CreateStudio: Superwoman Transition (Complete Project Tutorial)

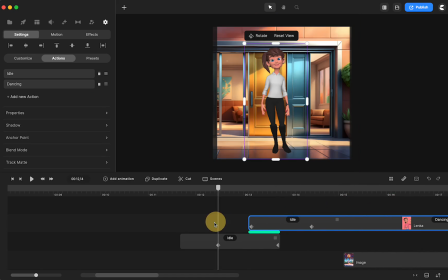There we go. Yeah, I had her dancing after. So this one was standing there.
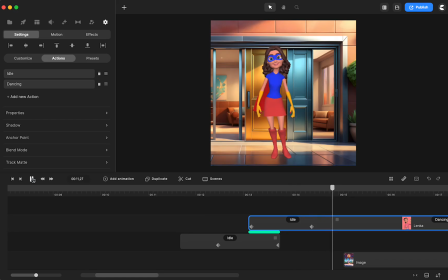Spin, and then she's dancing.
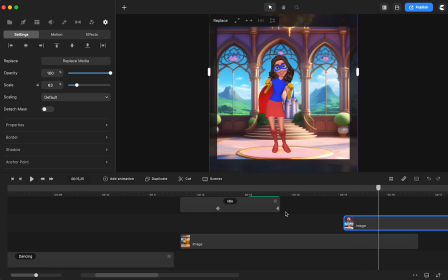Clearly my background came in too late, but let's look at what I did with the background.
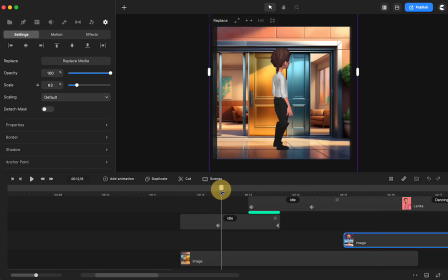So now we have our character all set. What I did, let me go to the original.
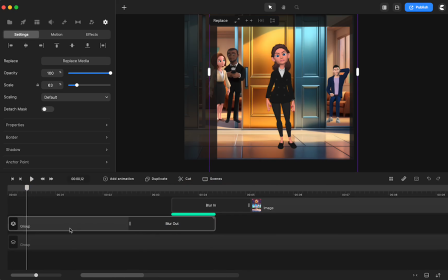What I did with the background, this first one, you can see I have blur out. What I did is in this group, I'm going to open the group.
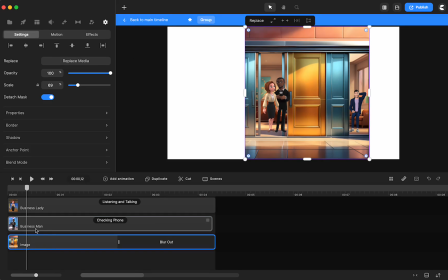I had the background image, and then I had some characters just looking like they were in the office, which I'm not going to create this time. But I had, you can see I blur out on the image as well because that was before I added the characters.
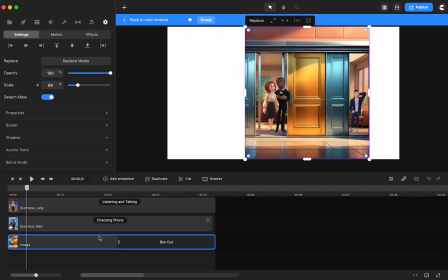So we don't even have to do that. But if you layer things in there, you're going to want to group it.
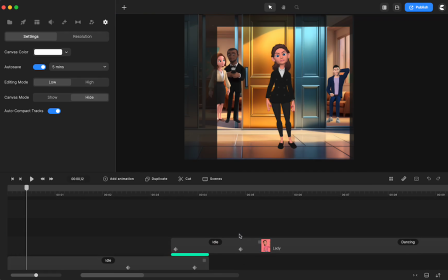So let me show you.
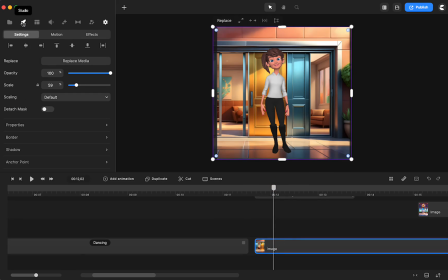Maybe I'll even just add one of those characters just to show you why you have to group it.
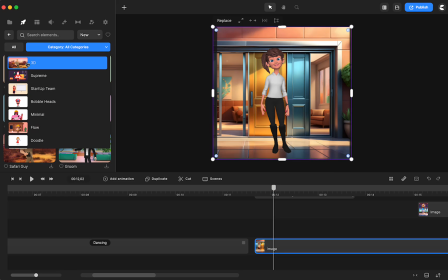Let me just get a 3D character.
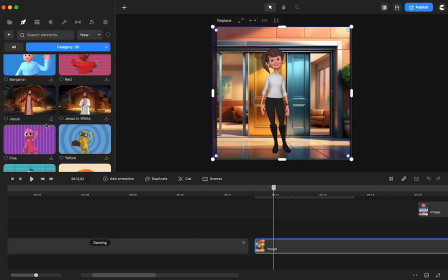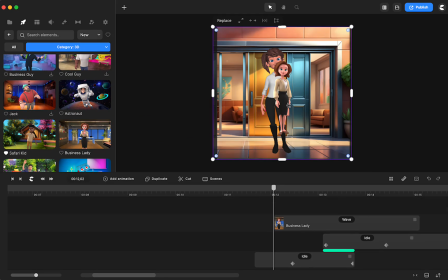Where are all my people? All right, we're just going to put her in the background.
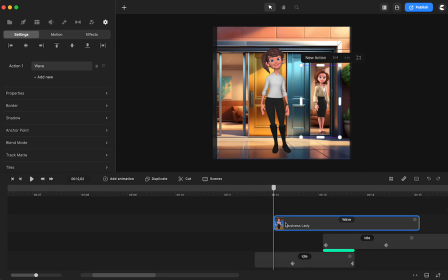All right. She's just lurking back there. And
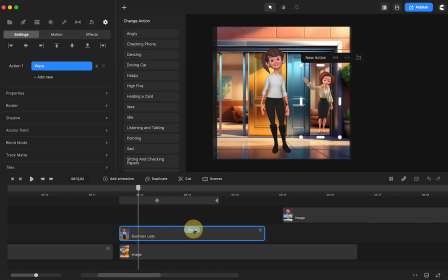I'm going to put her over the image. Let's just make her idle so she doesn't do a whole bunch of stuff. I'm going to shorten this because we're going to do a transition.
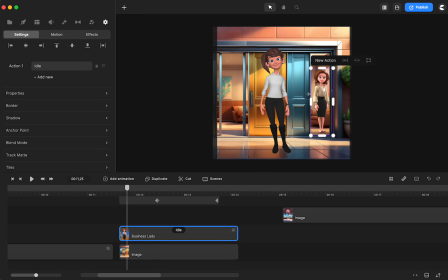So right here, I don't want them to be so bright, right?
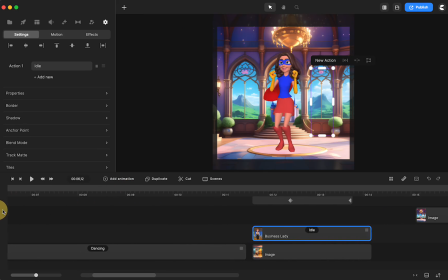I want them to be more faded so it looks more like a
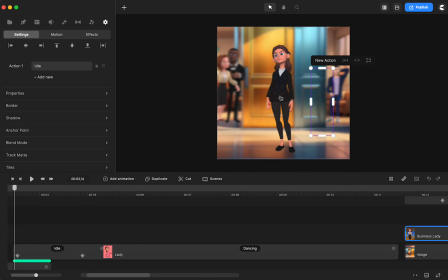background and the image of the character itself is the focus.
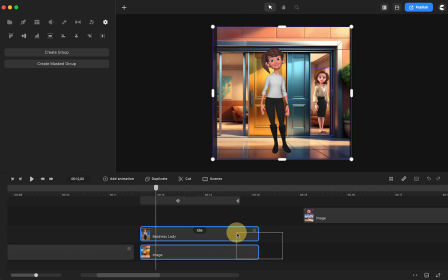So what I'm going to do is I'm going to select the background image and the lady. I'm going to group those. You can either right click and group,
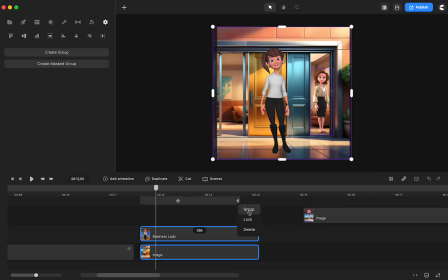or I tend to use my command and G, either one of those.
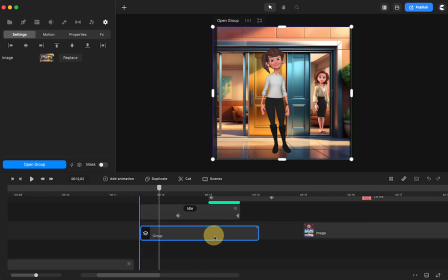Then what I'm going to do, move this up. I am going to go to my effects,
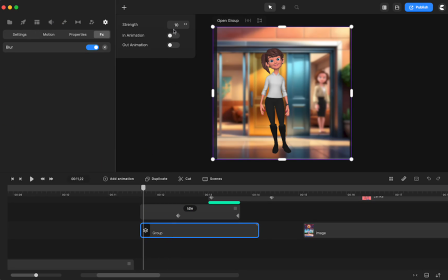blur, click and drag that to my group. And I just want that to stay blurred. So now see how she's standing out as the target of interest in the video.
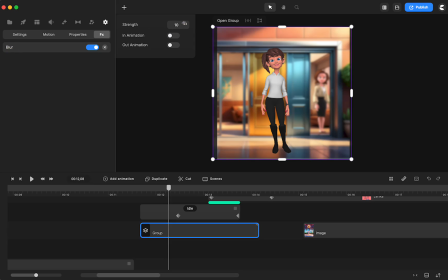You can click on blur and you can change how blurry it is, how sharp it is. You can do any of that that you want. Now, what I did was a little too blurry, I think, is when you blur it, you can see how
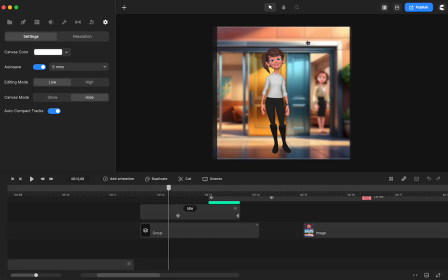the background cuts off a little bit from the blur. So all I did to fix that is I just made it a little bit bigger. And then that way, you can even do it from the start and just increase the mask size.
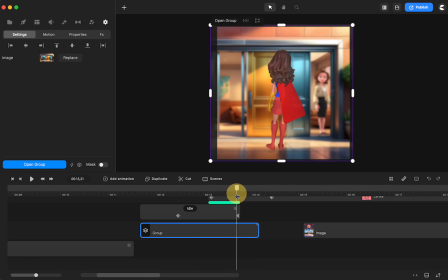All right, so we have her twisting, but we definitely, we don't want her in the business spot anymore there.
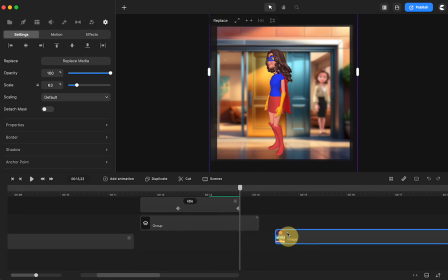So we need to add our other background. I shouldn't have moved that up. I'm going to move it down one more.